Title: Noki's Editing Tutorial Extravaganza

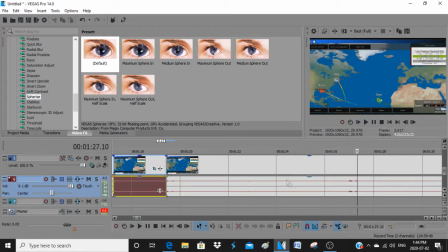249s
I kind of stuttered and emphasized the stutter, kind of trying to make fun of myself in a sense.
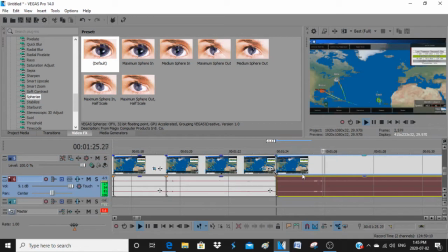255s
That zoom in there, I emphasized an event that was happening on screen.
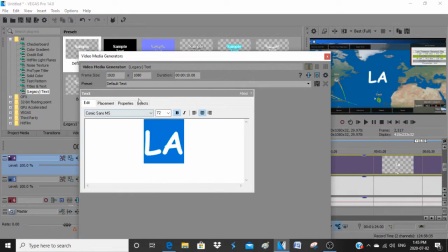259s
For instance, Hurricane Bonnie was approaching the shore as like a Category 4 hurricane, and I wanted to make sure that it was emphasized.
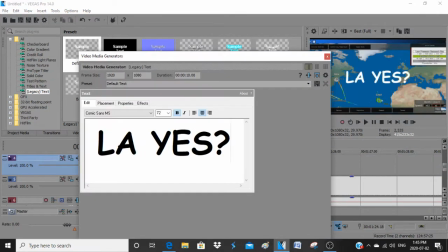265s
And here is a part that I really like to do, is adding text to sort of make fun of myself too.
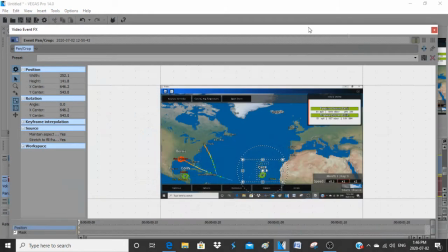272s
If I say something stupid, I'll add it in text and just make it as a joke. It's not much either, but that also does go a long way.
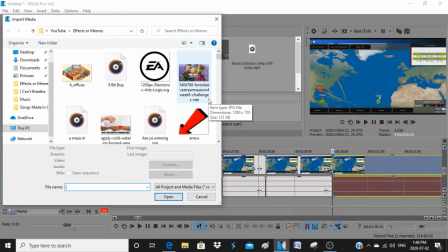279s
One thing that a lot of new YouTubers don't understand is that when you're editing,
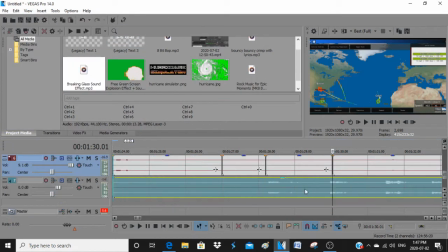283s
you have to realize that you're gonna have to cut out a lot of the stuff that you just recorded in order to make it interesting.
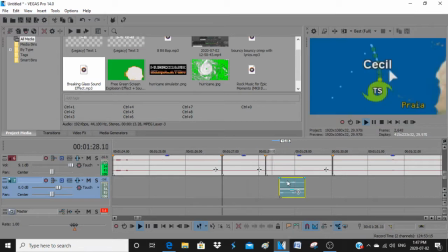291s
For instance, in this clip, this video here,
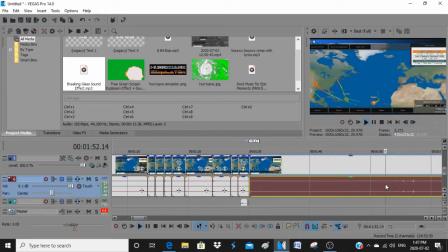296s
I recorded for about 35 minutes and only 10 minutes of it made the final cut.
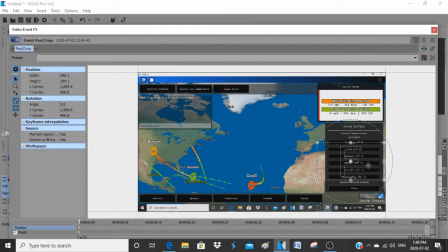301s
That is normal. Normally you could expect to like end up cutting out 90% of your footage.
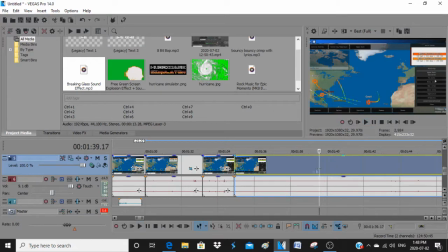307s
As long as you have like the best moments and make it interesting, then your video will go a long way.
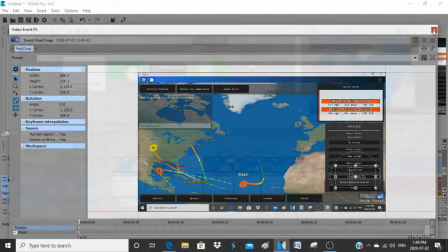313s
Once again, here's a couple of zoom-ins that I do to emphasize something happening on screen.
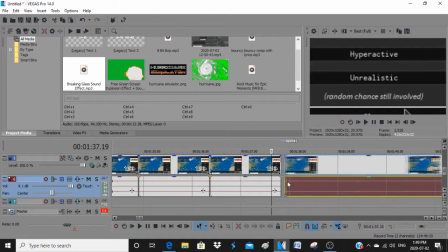318s
Like I said, these will spice up your video a little bit and make it a bit more interesting.
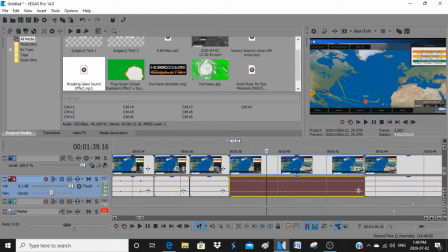323s
You don't want to use these too much because then the joke becomes a little bit boring, but if you use them sparingly and to the right amount,
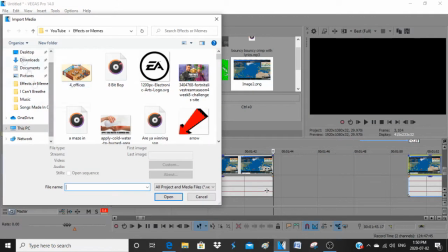330s
it will spice up your video and make it a lot more interesting than what it was before.
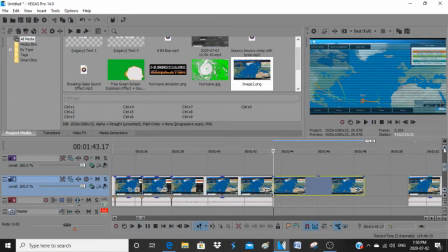335s
Here is a TV simulator that I'm adding to the cut to make it seem to emphasize a joke.
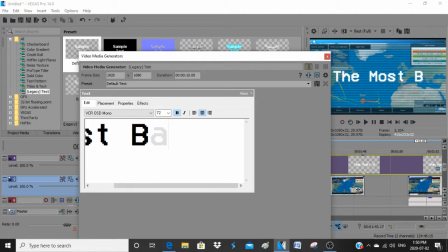341s
With this TV effect, I like to use a VCR type effect, and also I can't spell.
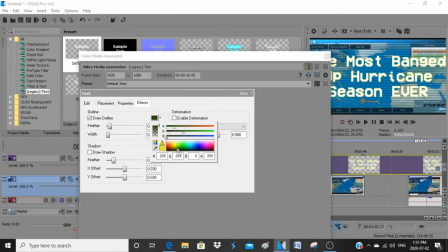346s
This is an edit that I don't use all that much,
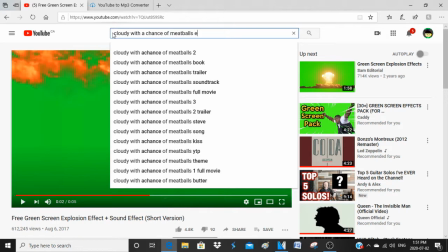349s
and the reason why I don't use it all that much is because it can only be used in the proper moment.
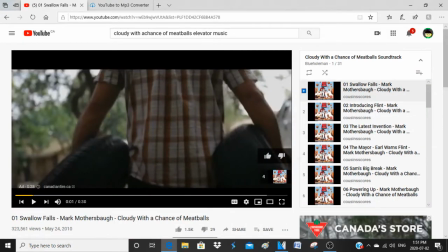355s
So like for instance, I used that one, and I used it because it was to emphasize a joke that I made, obviously, and it just seemed like the right joke. Here I am searching for a specific sound effect that I wanted to use for the TV simulation part.
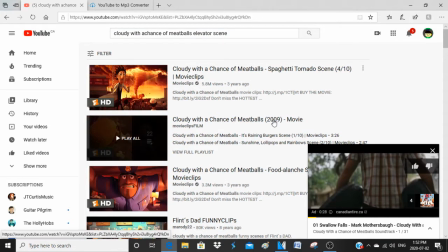372s
It was a clip from the movie Cloudy with a Chance of Meatballs. It was a sound effect that they used when they were going up the elevator.
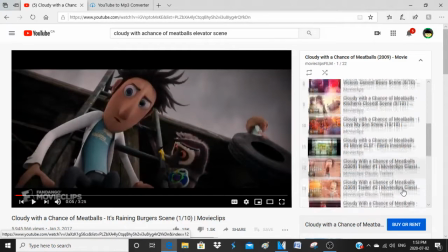378s
It was like a little jingle, and I wanted to use that because I thought it would have fit the TV simulation perfectly, kind of emphasizing the comedic effect to it.
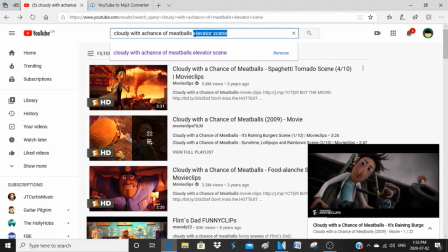385s
However, there was a clip of one of the voice actors talking over it, so I couldn't use that effect,
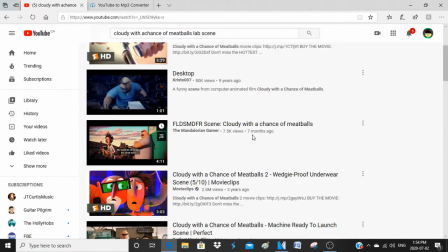391s
and that does happen a lot when you have a perfect idea for a sound effect that you think fits the moment perfectly and nothing else will fit it.
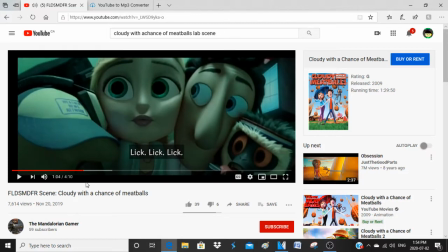398s
It turns out that it won't fit because something else is happening,
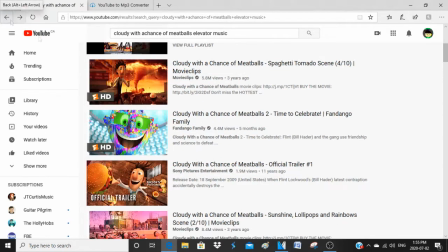403s
so unfortunately I had to substitute it for just a regular elevator sound effect that I found on the internet that Vanos Gaming used,
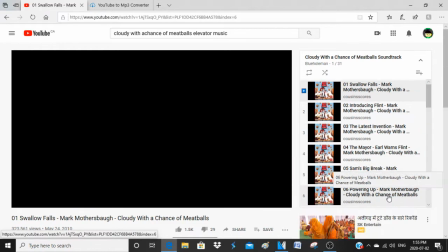410s
and I thought it worked nicely.
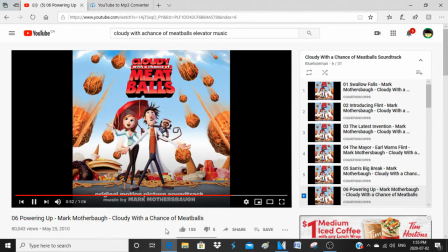414s
So although I didn't use the perfect effect that I thought was perfect, I ended up finding a substitute one, and it worked nearly as well.
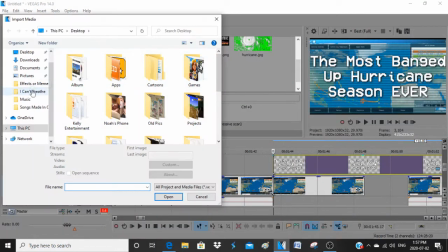422s
So I found the substitute sound effect that I wanted to use, and now I am implementing it into Sony Vegas Pro,
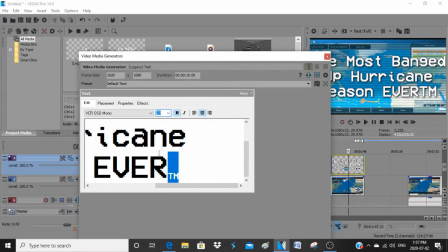427s
and I'm going to lay it over the two clips that I have. And I decided to add a trademark just to emphasize a joke again.
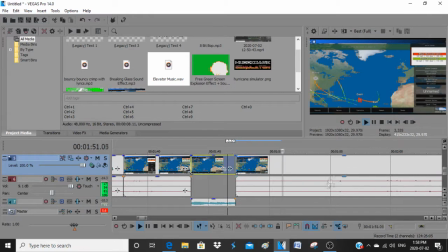434s
And there's the sound effect that I just added, and I am now resuming the clips all back together,
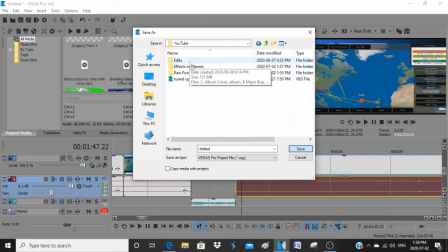440s
and now the video continues as it once was going.
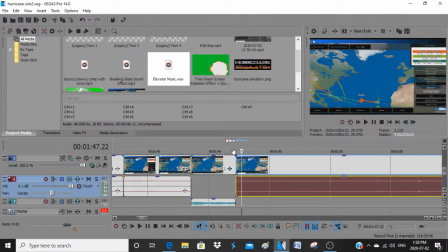444s
Something very important that I should mention is don't forget to save your work regularly.
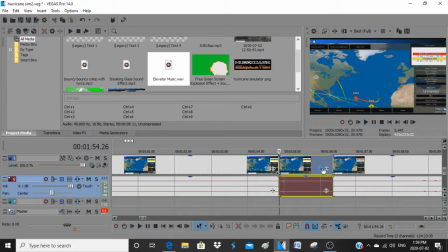450s
Too many times have I been editing a video and the program happens to just crash or my computer loses power,
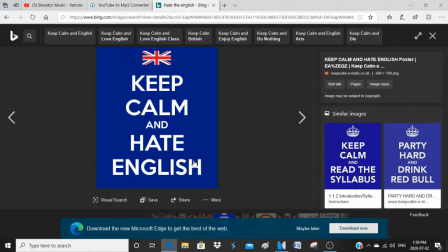457s
and then I just have to shut off the computer completely, and then my progress is gone.
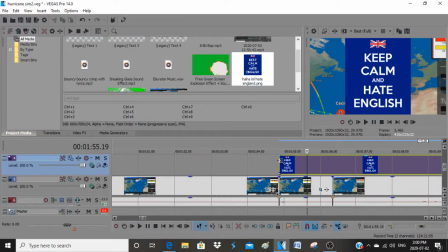462s
And sometimes it was hours of work that I poured into this video, and then I just have to restart it because I forgot to save it.
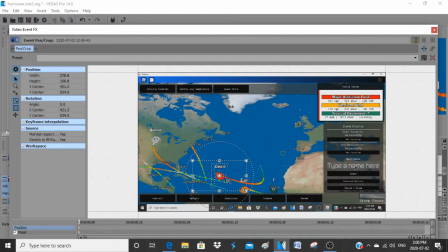469s
So please, and I beg you, please remember to save your work because it will save you a lot of trouble in the end.
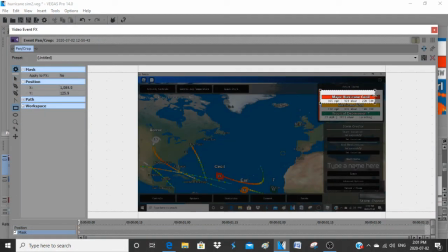482s
I'm doing a couple of weird finicky edits here, like there are a couple of hurricanes in there,
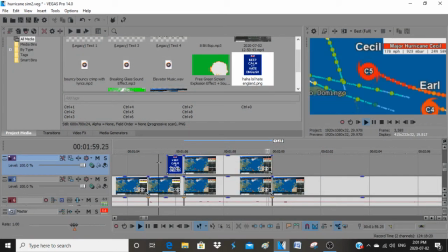487s
and then the statistics are in the top portion of the screen, so I have to like mesh the two together while doing a zoom in.